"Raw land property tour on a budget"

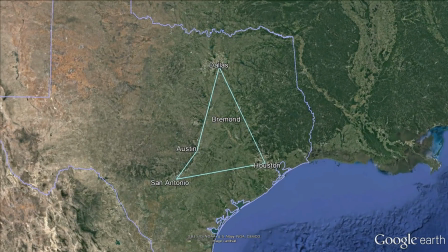[0:06]
This video was originally attached to a listing of a property that has since been sold.
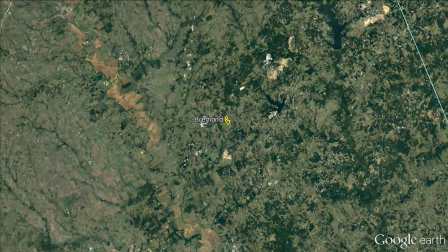[0:12]
It was designed to present the maximum amount of information to the viewer at the minimum possible cost.
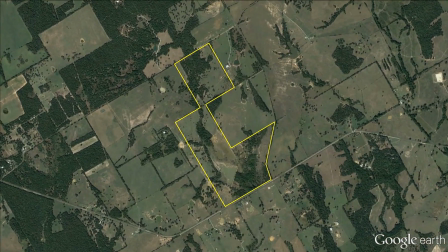[0:18]
The soundtrack has been replaced with my commentary instead of those from the listing agent.
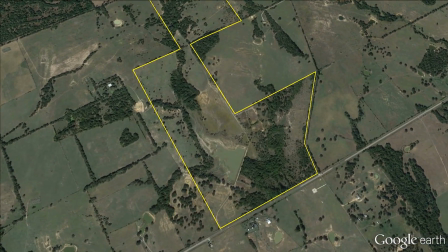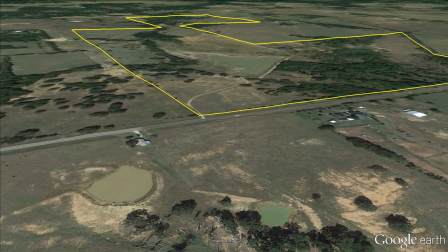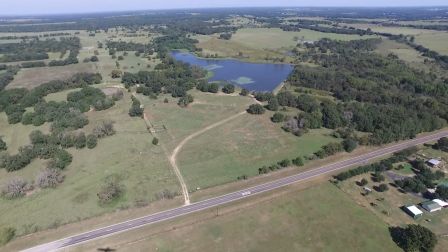[0:36]
We filmed this opening shot from an aircraft using a forward-looking video pod from a thousand feet
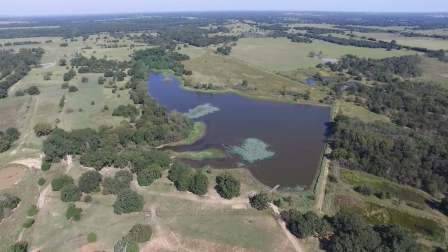[0:42]
high at a flight speed of about 120 miles an hour over a distance of about two miles.
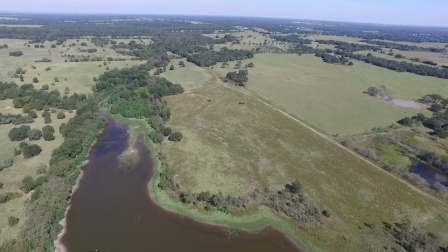[0:52]
This is an information-dense video designed to make the viewer as familiar as
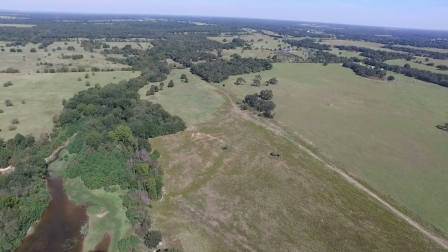[0:57]
possible with the 230 acre property and the nearby town of Bremond.
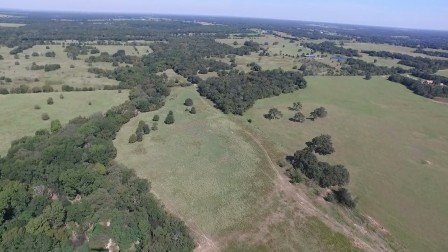[1:02]
It allows potential buyers to tour the property online and learn enough
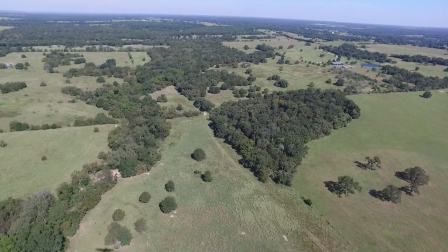[1:07]
to take the next big step of traveling long distances to see it in person.
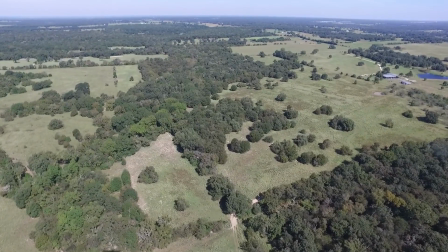[1:12]
The listing agent was able to cast a much wider sales net with the use of this video.
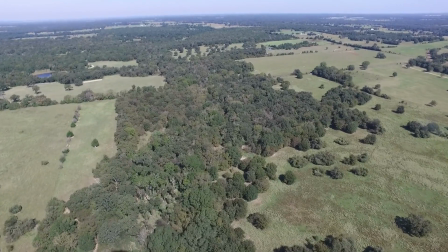[1:19]
The distance prospects will travel to tour the property in person is proportional to how strongly they feel that they have found that perfect place.
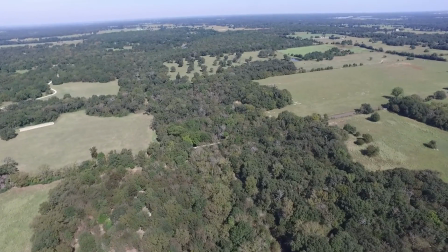[1:27]
The more relevant details they have the further they will travel enlarging the pool of potential buyers.
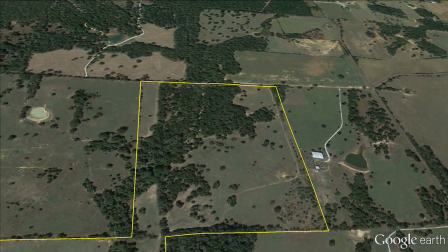[1:34]
Information dense visuals also reduce your number of wasted showings by separating the lookers from the serious prospective buyers.
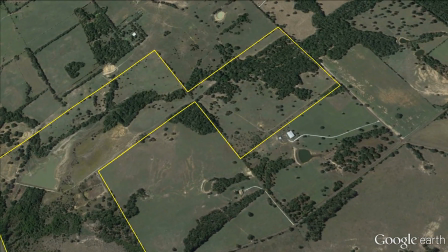[1:44]
After popping up high to get your bearings we'll drop you back down to the north corner
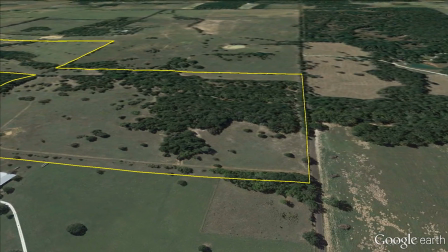[1:49]
boundary where we transform you back into the real world view on board the airplane.
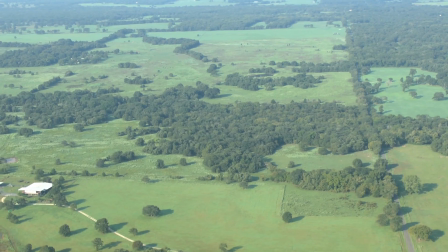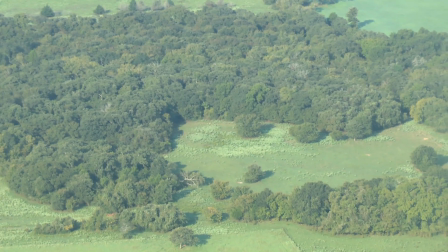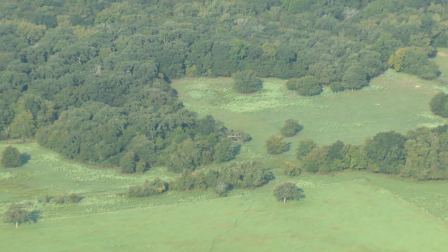[2:04]
We call this zoom hopping. It's a little like riding in a hot air balloon on steroids.
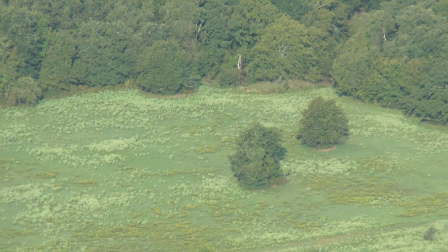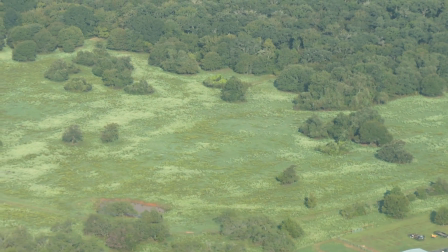[2:17]
Zoom hopping is the fastest and most efficient way to understand the lay of the land.
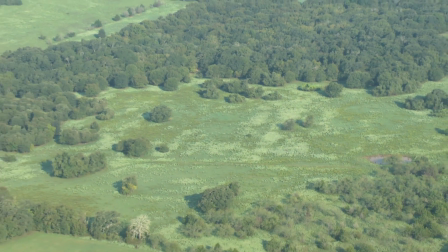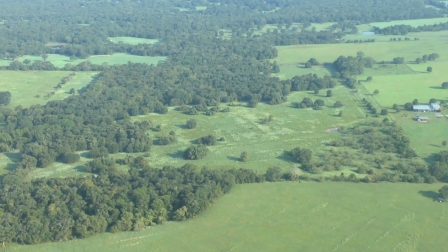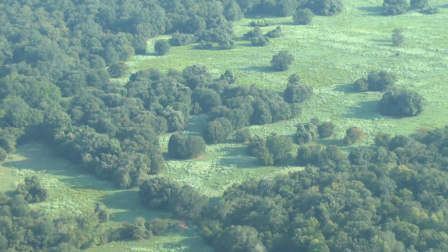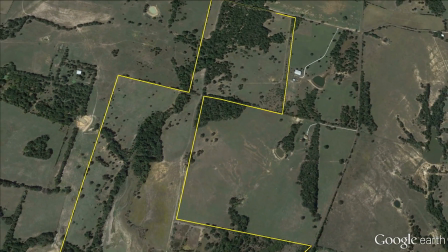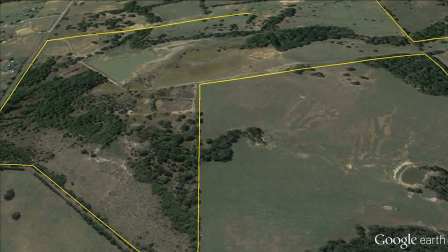[3:16]
Google Earth works great for boundaries and general overviews but when you
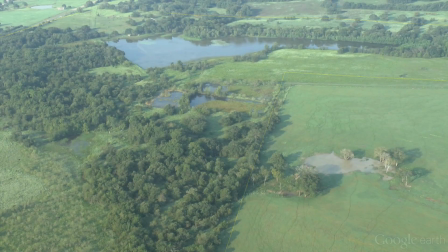[3:20]
start to get close it's a poor substitute for our airborne cameras.
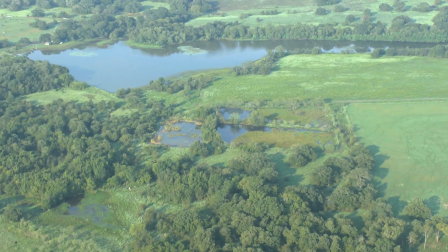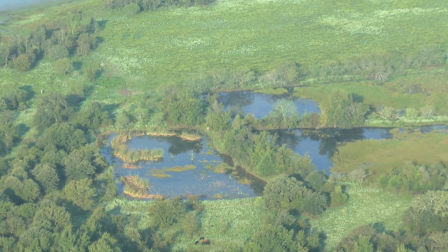[3:33]
These are what they call the wetlands. There's a natural spring here that keeps them full at all times.
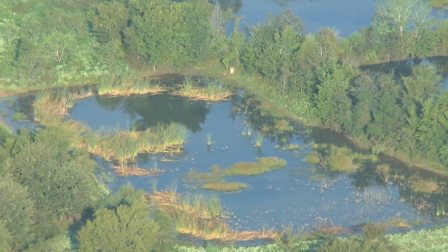[3:40]
When we were there the area was just loaded with wildlife.
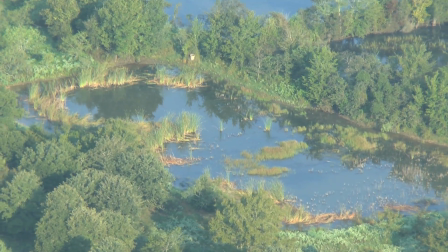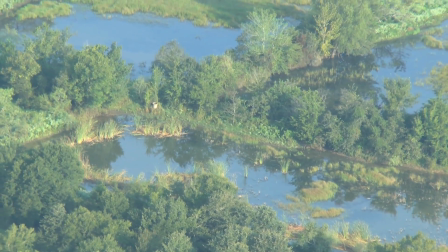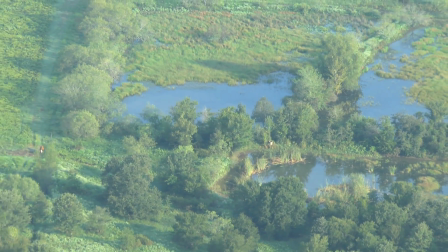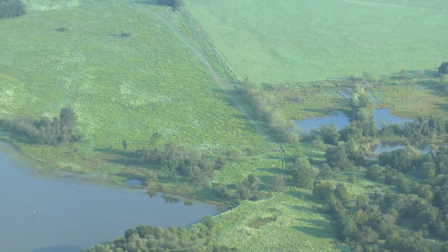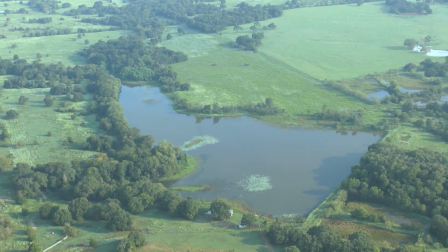[4:06]
It's been about three years since we were here, but if I remember correctly I believe that lake is about 35 acres.